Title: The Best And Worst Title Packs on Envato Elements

Hey guys, I know that right now you are sitting in front of the computer looking for the perfect title pack.
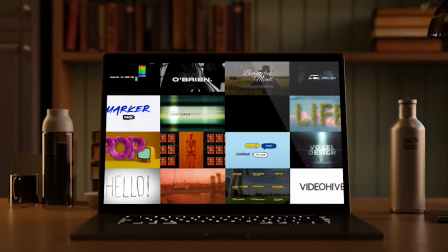0:06 Well, let's look together. Specifically, let's look at 100 title packs in only 100 seconds-ish.
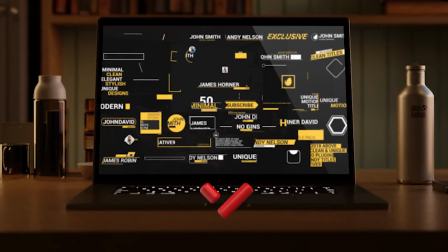0:13 You're about to witness a montage of some of the most extraordinary, as well as some of the worst, title packs on Envato Elements, one by one. Now, I'm gonna promise you three things.
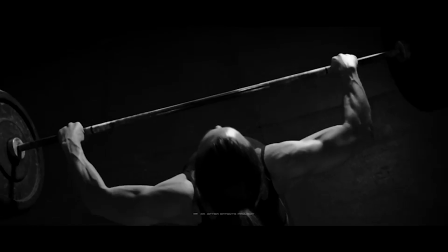0:24 Promise one, the good packs are gonna be so good that you're gonna be amazed that they are even available to you to use as a video editor.
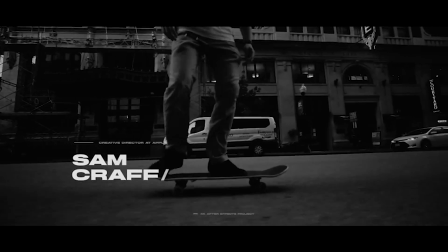0:32 And remember this too, all the good title packs will be marked with a green circle in the bottom right-hand corner.
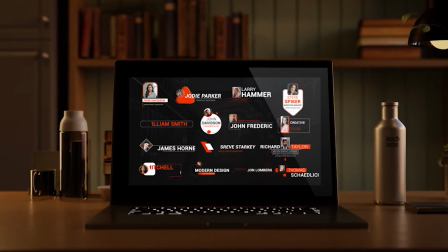0:38 Promise two, I'm gonna show you a couple bad packs as well to contrast with the good packs.
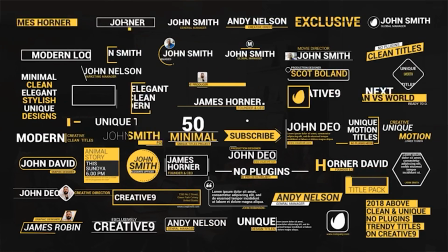0:43 And I'm actually gonna tell you why they're bad. All the bad packs will be marked with a red circle in the bottom right-hand corner. Promise three, in the video description below, you'll find an exclusive link. Click it and you'll unlock access to every single incredible title pack featured here for just $9.
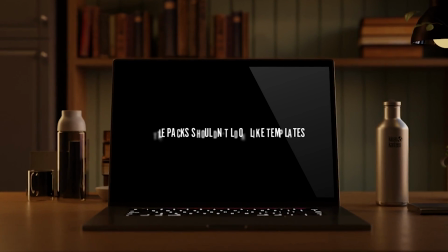1:00 Now, let's delve into the first golden rule. Good title packs will always break free from that ugly template look.
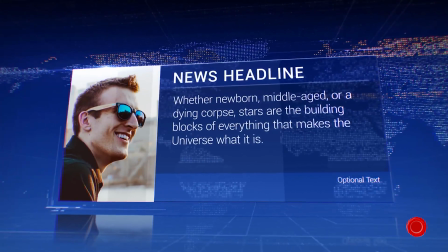1:07 The goal here is just to avoid titles that scream template. Instead, you gotta aim for titles that seamlessly blend into your video,
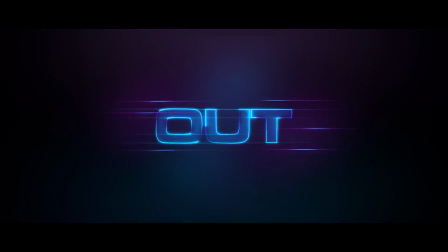1:14 exuding the craftsmanship of a professional VFX artist, and maybe even looking like an in-camera effect, like this really cool Soap Suds title pack.
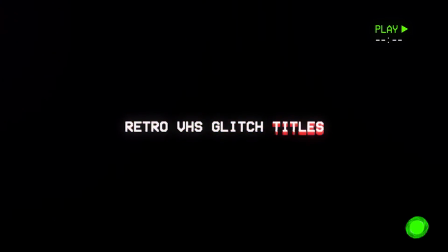1:22 These title packs should immerse your audience in the illusion of expertly designed, real-world elements, enhancing the overall viewing experience.
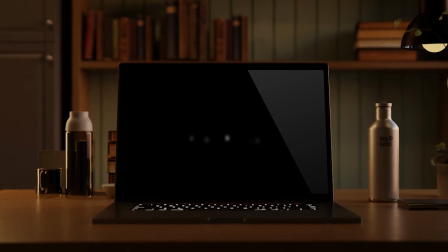1:30 Moving on to the next point, title packs should avoid appearing flat against your footage.
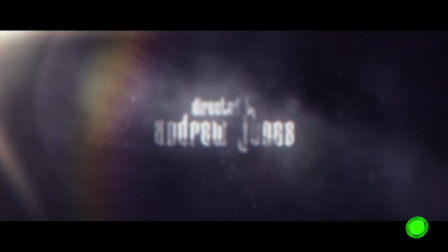1:35 They really need to embrace depth and texture to actually stand out from the background.
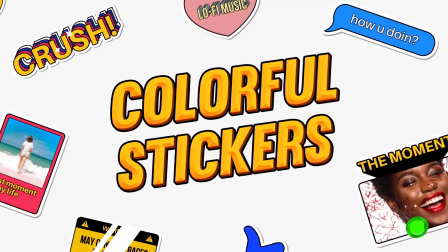1:40 Depth and texture create a three-dimensional quality, making your titles feel tangible within your video.
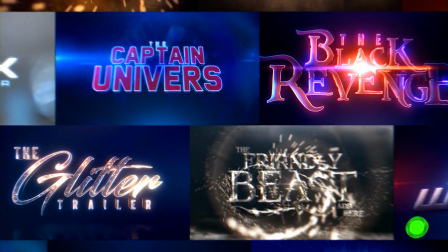1:46 This can be achieved through various means, such as bold fonts, applying CRT-style effects, introducing glitching, incorporating vibrant color gradients, or skillfully using bevel and emboss effects. Next, we're gonna take a look at a couple cinematic titles.
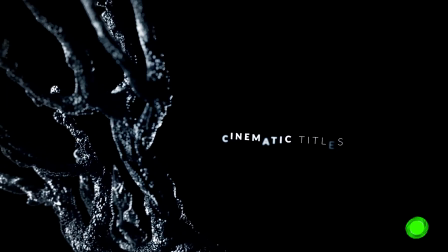2:00 Why though? Well, by embracing styles that have been tried and tested in the film industry, you're not only enhancing the visual appeal of your work, but you're actually connecting your work to a tradition of storytelling that literally spans decades,
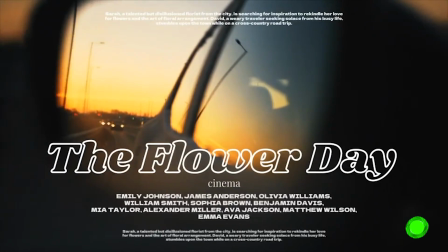2:12 therefore automatically legitimizing your work in the eyes of the viewer. These titles infuse your project with cinematic gravitas, creating a powerful visual bond with your audience. Next, let's talk about fluid character movement.
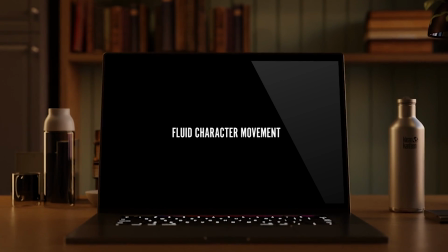2:25 This can be the heartbeat of a lot of engaging titles.
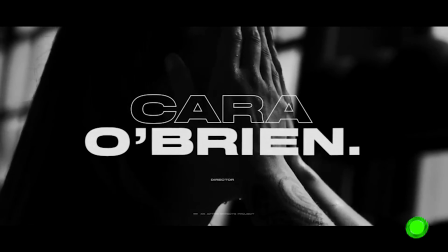2:28 I specifically love title packs that incorporate smooth character by character movement as opposed to blockier and jarring word by word movement.
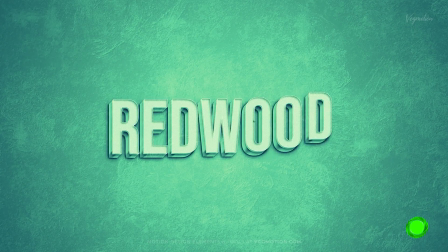2:36 The fluid character by character movement just gives the title a more expensive and sophisticated feel.
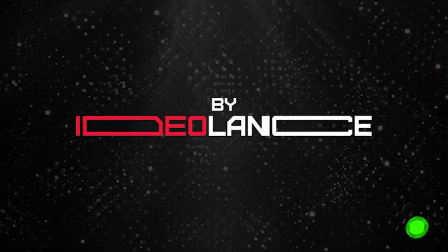2:42 Also on the topic of movement, I also prefer title packs that have smooth,
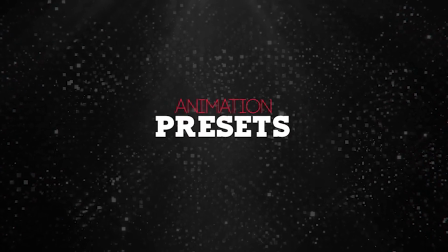2:45 dampered movement as opposed to linear, rigid movement or cheap looking elastic movement.
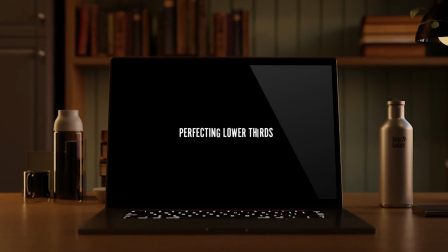2:51 Next, let's take a look at lower thirds. And it's really crazy because lower thirds can be a really tricky art to master.
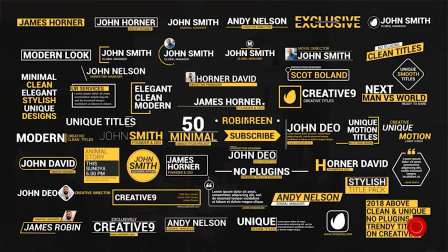2:56 Here's the secret sauce though. Ditch those clunky shapes that often obstruct your titles and opt for thicker fonts that cut through the visual noise,
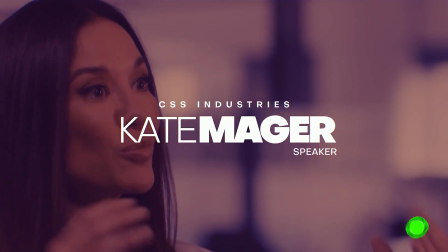3:05 ensuring that your titles shine through seamlessly. And for that extra layer of sophistication, incorporate smooth Bezier animations.
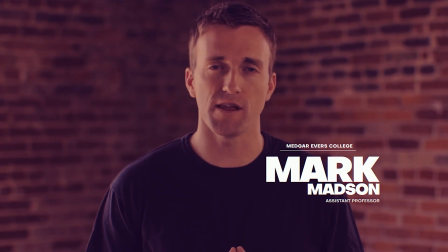3:12 These animations, akin to the graceful movements of a dancer, ensure that your titles take center stage without any abrupt distractions.
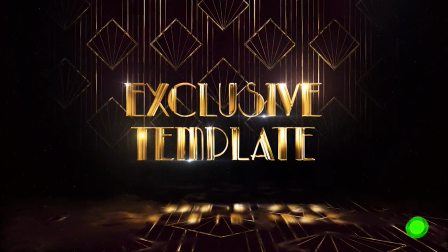3:20 Now, before we continue our title pack showcase, keep these random but important things in mind.
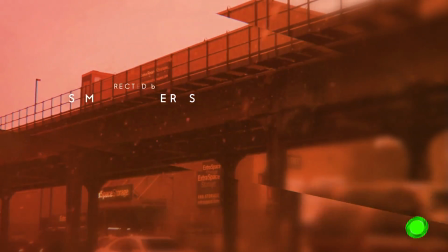3:25 Some titles thrive on solid backgrounds, while others find their home on top of dynamic video footage. And here's another interesting thing. When a title pack says it's for Premiere Pro, it usually means it uses Mogarts to present the titles. Try to avoid these unless you have a really powerful computer, because while Mogarts can look freaking beautiful, they can take a literal eternity sometimes to render through. And here's another thing as far as title packs go. In regard to intro motions, remember that subtlety reigns supreme.
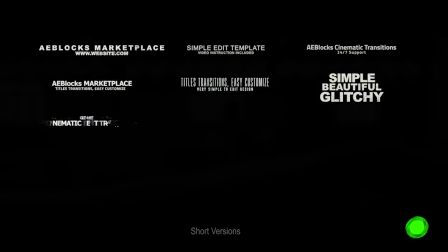3:55 Try to choose titles that have intro motions that occupy a very small piece of real estate,
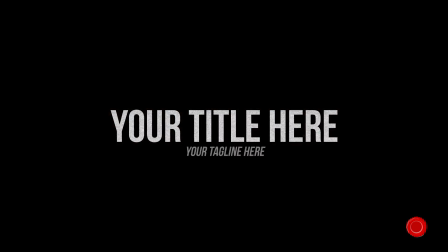3:59 because intro motions that take up an entire frame are just too distracting and just take unnecessary focus away from the video.
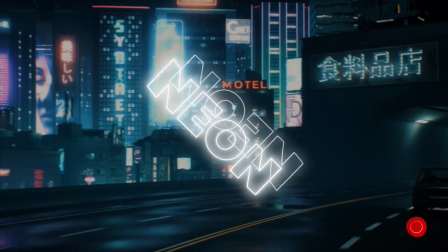4:06 Again, avoid flashy designs and overly complex animations.